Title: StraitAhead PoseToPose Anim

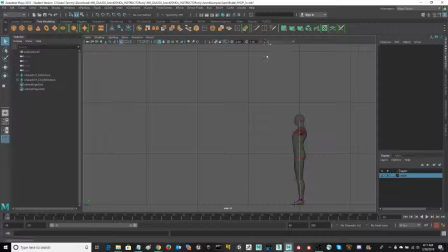Welcome. In this video we're going to talk through some standard implementation of some of the additional 12 steps or 12 principles of animation. The straight ahead or pose to pose animation is not
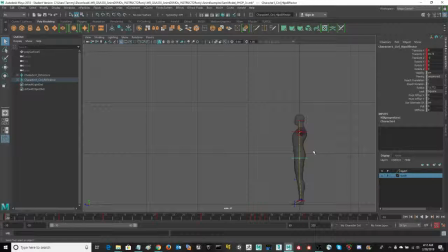intended to be a cycling or a looping animation, although it can be. In this case we have a jump cycle that's been keyframed or established the extreme poses on this particular move.
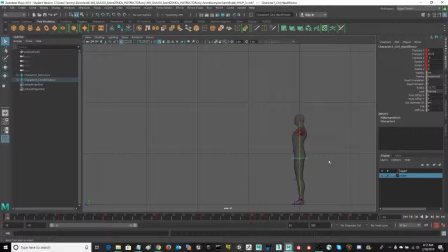This, what I want you to see is the addition of the anticipation, the push of this animation. Now in game development, we need to have instant gratification on that controller,
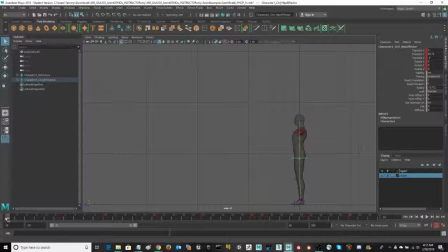so oftentimes we don't see the anticipation of a move and the slow in of that move, and of course even some of the follow through, especially when you're talking about fighting moves, punches, kicks.
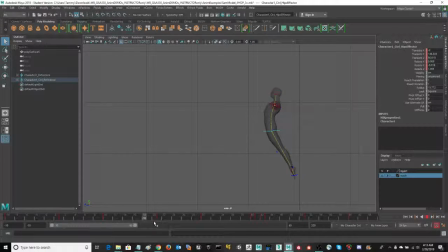They need to be absolutely out there to the extreme pose before you or instantly in the same keyframe. That would be your keyframe 1 or 2.
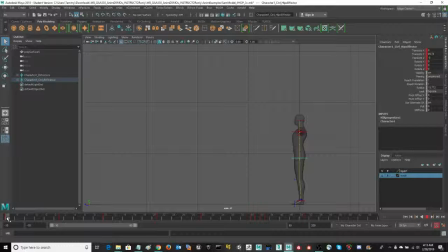Alright, so let me talk you through what's expected of the pose to pose or keyframe animation. Simply working ahead on your timeline, not necessarily keying out like we did the walk cycle,
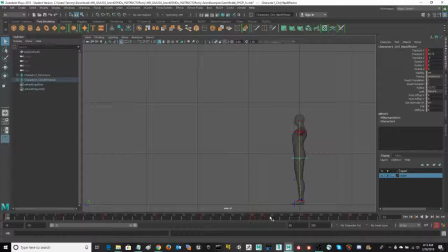keying out the extreme poses, although that is a tendency of mine, is working forward one by one to get the timing that I want. For example, I know I need a nice strong anticipation of taking this character all the way down as far as I can go,
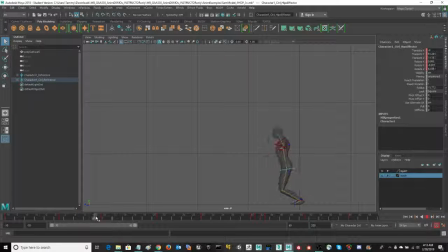and then pushed him up almost immediately into that really strong pose that's going to send him sailing up into the air. Now when I get to the hang point, I'm going to add a few more frames so he hangs into the air a little bit
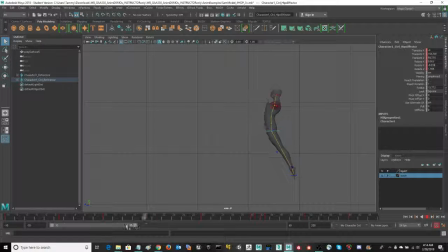as he's recoiling from that dramatic push. It's recoiling right in here as he gets some hang time, and then he's stretching out into that final move where
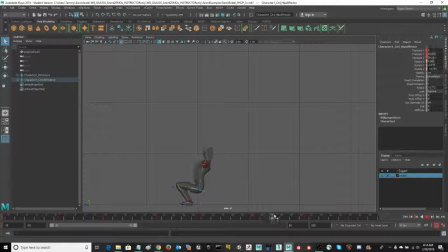he's going to catch himself falling onto the floor and then push into that position and then back up into a standing pose. Okay, so this one has been worked from front to back,
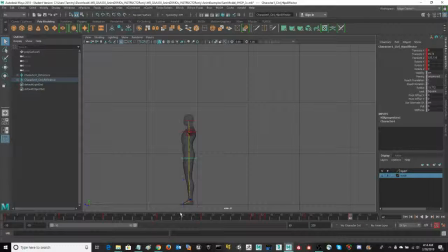forward, as they say, pose to pose, and it can include more of the 12 principles of animation. So talk through those 12 one more time as we see them. We've got anticipation of the move.
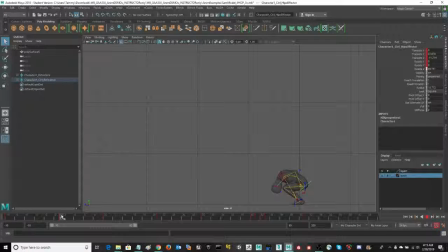Oftentimes it's the opposite direction of the extreme move that's going to happen. So he's going in the opposite direction of that big jump up, getting lots of
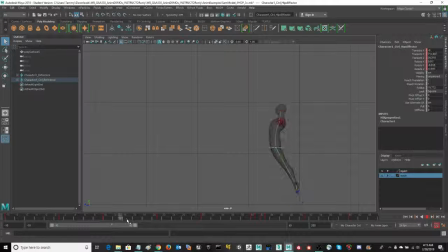like mass distribution here as he pushes himself up into the air. And we're going to slow it down just a little bit in here, adding more frames in here so you get some good hang time. He's going to recoil into this position,
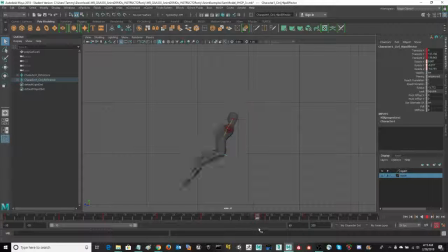and then he needs to anticipate the movement out and into, notice he's speeding up a little bit. That's your coming back to earth, your gravitational pull. Slow in, slow out is in reverse in this case.